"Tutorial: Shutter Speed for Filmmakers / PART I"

This tutorial is actually filmed at 25 frames per second as this is the standard in Europe and it helps me to display shutter problems in the house section of this tutorial. You will see that later. So what does it all have to do with shutter? 24, 25 and 30 frames per second is much better than 12 frames per second but it's actually not a lot of motion resolution, therefore it will look choppy. Let me show you.
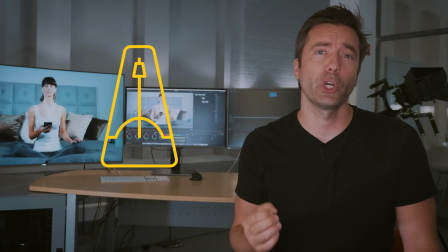This is a simplified metronome that will show you how motion blur affects the perception of movement.
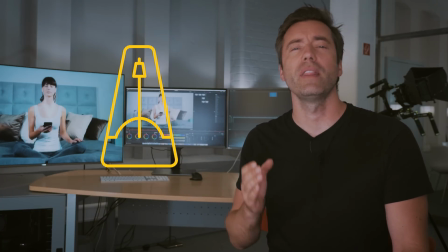The shutter speed you choose will determine the amount of motion blur in each frame. A metronome is perfect to show everything that is relevant as it has elements that don't move and elements that move at different speeds. As shutter effects can be subtile, the effects will be better visible if you watch this on a large screen and not on a phone.
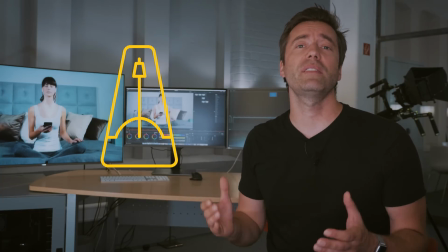As long as the metronome is not moving you will not see any effect, so let's set this in motion.
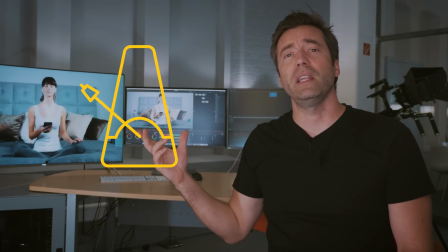This is the metronome moving at medium speed displayed with 25 frames in one second.
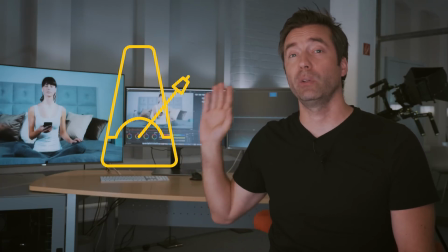You can freeze the movement at any time like we do now and you will see a sharp still image.
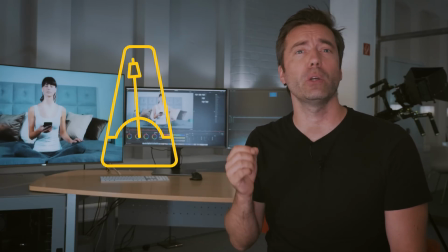You can also see that the movement is choppy, basically your brain registers several still images at the same time.
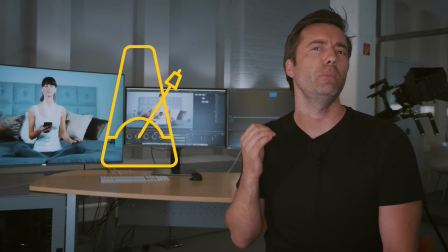This is similar to the effect when you see movements in a strobe light like the ones you can
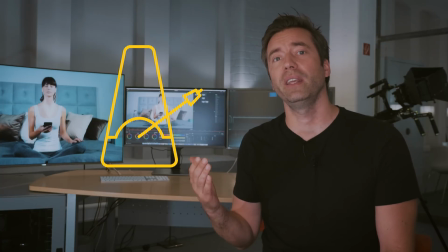find in a nightclubs the faster the movement is the more obvious the effect gets, we call this strobing from a filmmaker's perspective you usually don't want this, you want a natural looking movement we could achieve this with a higher frame rate or by adding motion blur if we are bound to a standard frame rate like 24, 25 or 30, motion blur is the only option to get smooth movement.
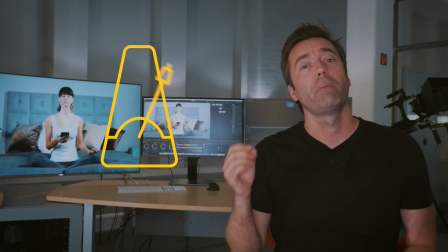This is the same metronome with motion blur. It does look different, doesn't it?
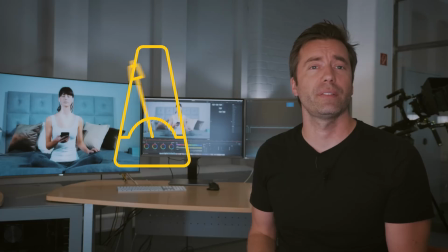The movements look smoother and the strobing mostly disappears. Again, the effect is more visible with faster motion. If you now just stop the animation, you'll see that we don't see a sharp image but blur on moving parts.
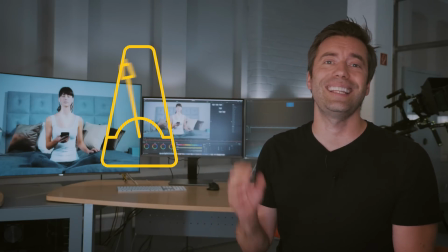The faster the motion, the more motion blur. Exactly what you see here applies to a film that you shot with your camera.
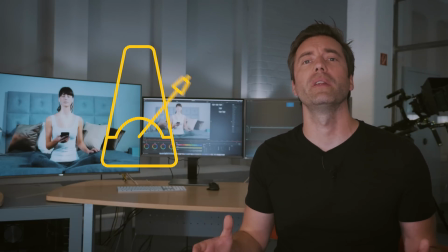If you want to have a smooth movement with standard frame rates or slow
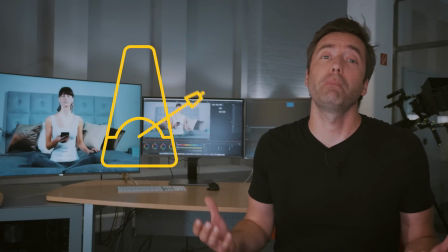motion for that matter you need motion blur and you need the right amount of it. Shutter speed allows you to increase or decrease the amount of motion blur that is in your image and therefore it changes how motion in your film is perceived. Let's recapitulate with help of our metronome.
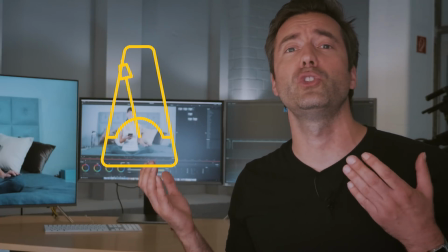A shutter that is too fast will introduce too little motion blur on standard frame rates.
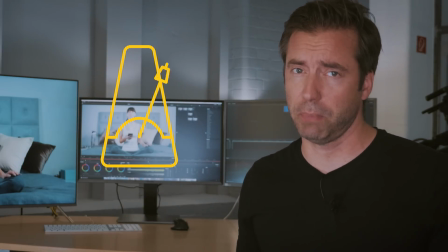Therefore moving objects will look choppy depending on their speed. With a shutter that is just right,
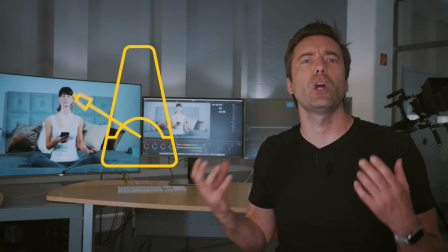movement will look natural at any speed and your brain will not even register the motion blur in the movement.
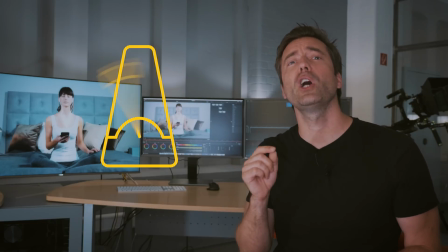If the shutter is too long, moving objects will have a high amount of motion blur. Depending on their speed, objects will be perceived as blurry.
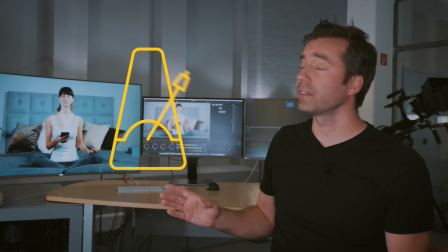Of course moving the camera itself and therefore all objects in the frame will influence blur in the exact same way. That includes objects that don't move by themselves. Always be aware that a change in shutter will change the amount of light that hits your sensor. If you change the shutter speed but you want to maintain the same exposure, you will have to compensate that amount of light. You could add light, alter the aperture, change the ISO or work with a different ND filter to do so. All types of cameras, photo or video, digital or film, small sensor, larger sensor, mirrorless, DSL, all are affected by the same laws in the same way. Even computer-generated pictures have to follow this, like I showed with a metronome.
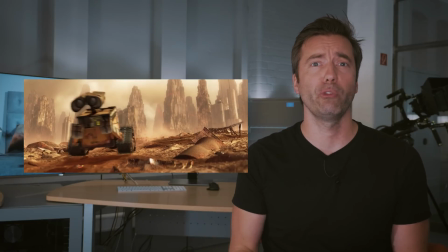Or you can take your favorite Pixar movie and hit pause during movement and you will see motion blur and exceptions are traditional cartoon films We are so used to the lack of motion blur in these that nobody ever seems to miss it
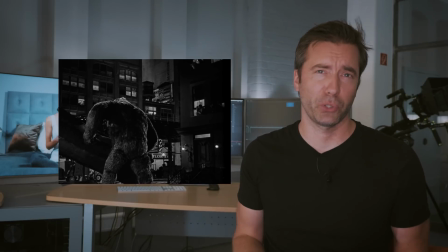Old movies with special effects often use stop motion techniques like the original King Kong from 1933 The miniatures didn't move at all during exposure and therefore motion blur is absent This caused unnatural movement that is quite obvious.
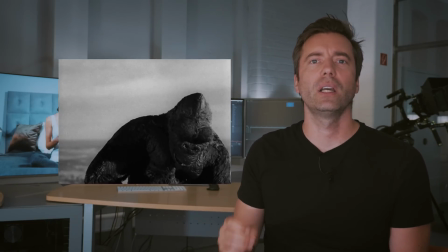The figures are strobing while real-life actors in cut or overlay scenes maintain natural motion.
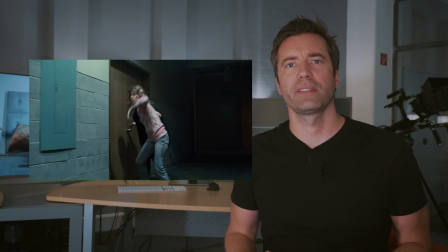Even in much later stop-motion installments like 1984's The Terminator,
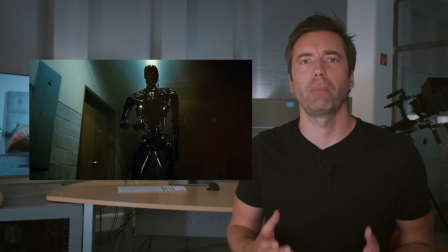the same lack of motion blur breaks the illusion cutting from life-size detail shots to miniature animations,
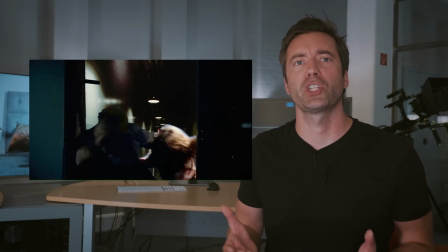especially when mixing real-life action with miniature shots. There's a horrible blue screen on this one too.
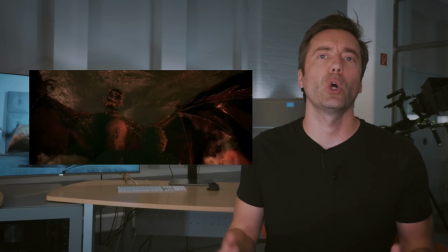A more complex installment of stop-motion is GoMotion, like it was used in 1981's Dragon Slayer.
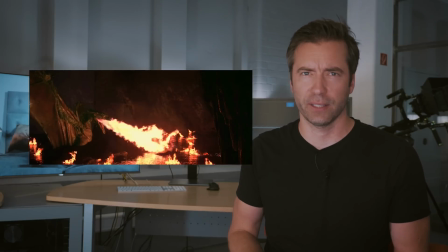GoMotion actually recorded movement during exposure. The result is an extremely realistic miniature dragon without any help of computers.
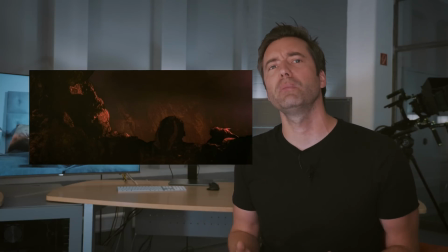But due to the complexity, cost and the rise of computers, GoMotion sadly never gained much traction. More modern stop-motion films like Chicken Run and the Wallace and Gromit films use computers to render motion blur into traditional stop-motion scenes You will learn how to do that yourself in part 3 of this tutorial This is the end of part 1. Part 2 will help you to get the right shutter speed and give you examples on how to use shutter creatively and you will see that sometimes it makes a lot of sense to break the rules I hope you found this useful. Please like this video give me your ideas in the comments and subscribe to this channel if you haven't done so already I really appreciate every support from you guys. Thanks for watching